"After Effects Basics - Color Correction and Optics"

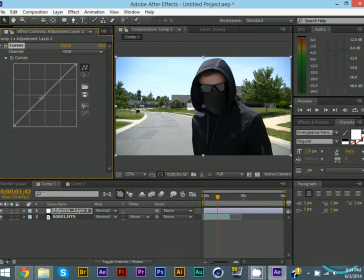So the way you use this is it's like a graph, and go ahead and click on it somewhere towards the middle, and you can go ahead and start playing around with it.
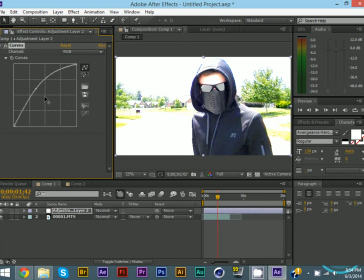And as you can see, you can go way too much. But that's After Effects.
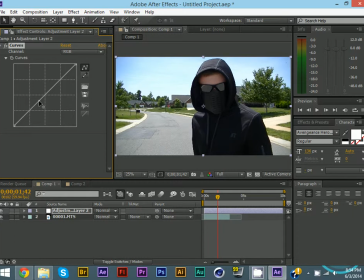They allow you to do whatever you want. Now I want this to be a little bit brighter, so I'm going to just bring it up just a touch. Something about like that, you know, just not too much, just a little bit of brightness to kind of soften up the picture a little bit. Now you can add in a second point on this and like say right here,
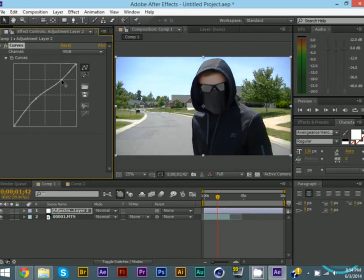and what you're doing is you're adding more contrast.
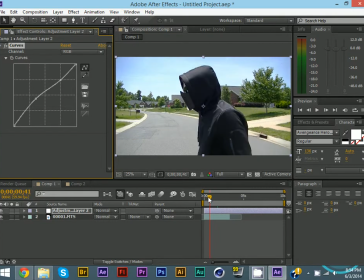So now as you can see, there's a lot more contrast with it, and it basically livens up the film, and it looks a lot more softened, if you will.
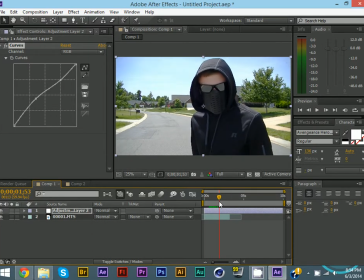And again, my computer's kind of glitching up. Anyways, so what I like to do is, this is kind of the main part. This is kind of the most focal part of the clip, and I like to just keep it on this frame and just kind of edit around that, and then we'll make a few adjustments later on,
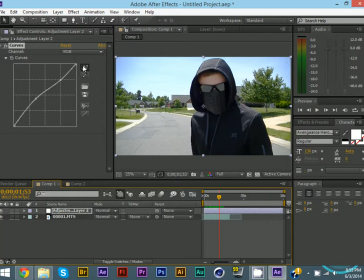but just kind of keep it on this frame for right now. That's just what I like to do. You don't have to do that. Now with this curves adjustment, you can do a lot of different things. You can click on red and you can bring up the red and warm it up a little bit, or bring the red down a little bit.
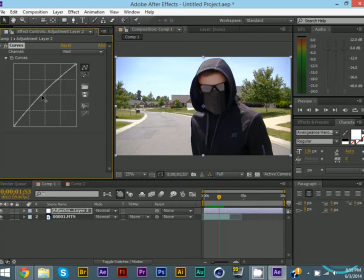Oops. This computer thing. Okay. Bring it down a little bit, and as you can see, it makes it more of a cooler color. Now, I kind of want a little cooler, in my opinion, and I'm just going to bring it down just a little bit.
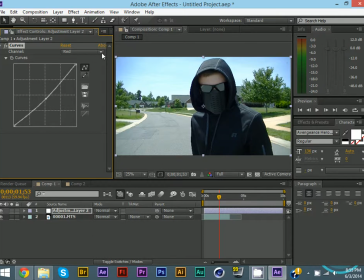You know, just add a little bit of blue hue to it. But whenever I do blue, I like to add in a little bit of green, and you can come in here and say if this is going to work for me.
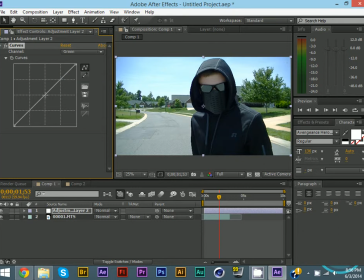Okay. Sorry about this, folks. And bring up the green just a touch, you know. That just, I mean, it's really little, minuscule, but as you can see, it's really really livens it up quite a bit and adds a whole new feel to it.
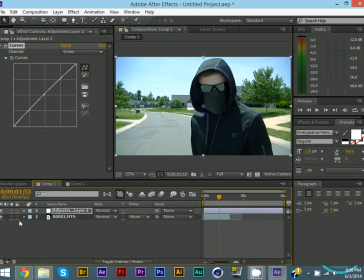As you can see, you can't really see with the adjustment layer off, you can't really see all this detail on his mask, but once you have the adjustment layer on, because of the glow and the lightened up,
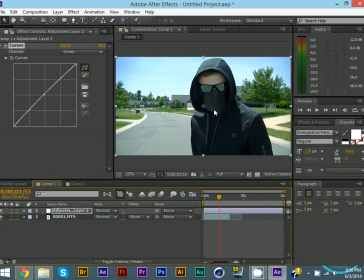as you can see, it looks, you can actually see everything a lot better. And I am again very sorry about this. I'm going to get this all fixed so we don't have any more issues on these tutorials. But let's go ahead and keep going and push through.
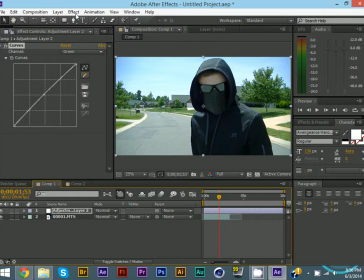So this is looking great, but it's still missing some stuff. So let's go ahead and click on Effect, and this is going to be more in the lighting rather than the color.
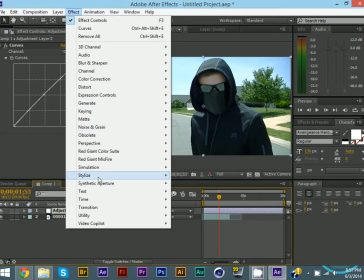If it's going to let me go on. Okay, go under Stylize. Again, there's a lot of different Stylize.
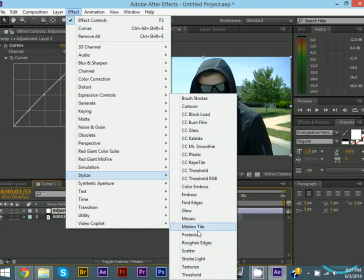Most of this you're not really going to use, in my opinion. You really want to go through these and see what all these do, but really the only one that you're going to be using on a lot, sorry, can't talk today, is the glow.
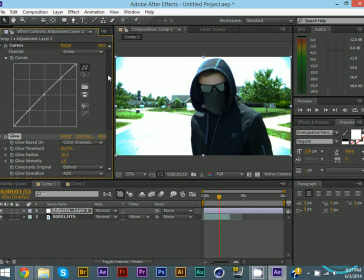So go ahead and click on glow. Now, first off, this looks pretty cool. Normally when you go ahead and put it in, it doesn't look very cool, but this actually does look pretty cool, but of course this is a little too much. So let's go ahead and scroll down to our glow,
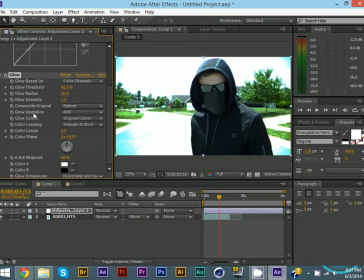and what you want to do is on the glow operation, you want to click on screen. It just makes things a lot better. So if you do screen, now this is where you can do all your adjustments for the glow.
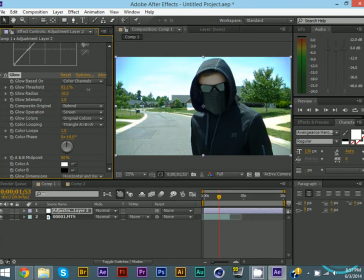Is going to be, you can bump up the threshold, and you know, I like to bump up the radius quite a bit. You know, it softens everything up a lot. See how it looks a lot better that way already? And you know what, I really like that.